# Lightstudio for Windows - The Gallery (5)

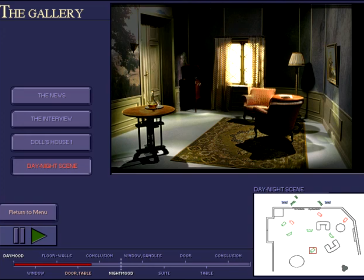So now we'll have a look at a night mood, and I'll start with the natural light, and to help create the mood, a little blue light from outside the window.
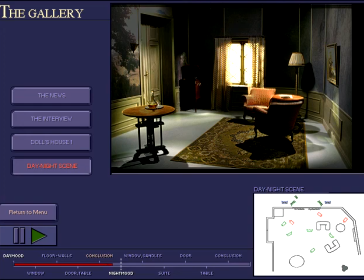Then I'll strengthen it a little on the curtains, and then look at the lamps in the room as part of the set.
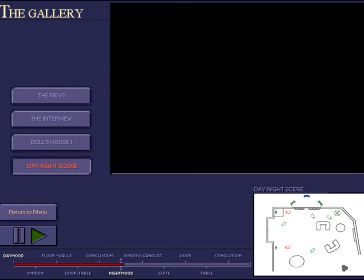First, I'll light the standard lamp on the right of the door, followed by the one on the left. But as you can see, the light from the candles and the standard lamp is not enough,
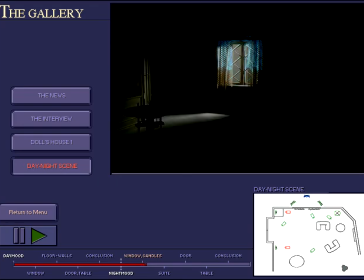so I'll put a couple of lamps over the suite. This light gives the impression of coming naturally from the standard lamp. I'll now shine a little door,
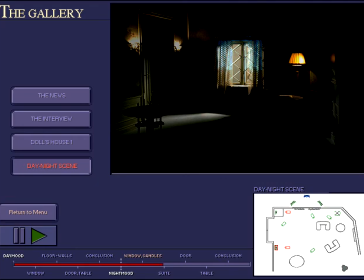and I'll position dim light over the candlesticks to reinforce their natural light. The only thing that remains to be done then is to put some light onto the table at the front.
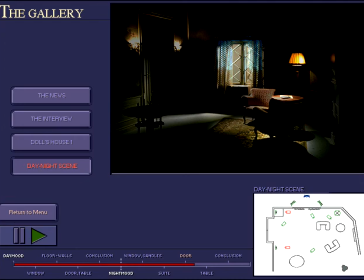This way of working, or rather of thinking, can be used for all types of what I call emotional light. Bear in mind that when you add the acting lights to the set, they should disturb the atmosphere as little as possible. Good luck with this studio.
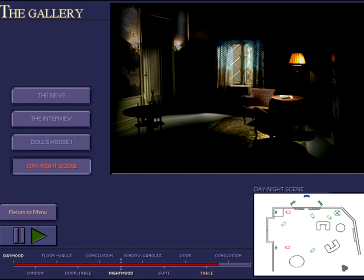Hello, and welcome to our introductory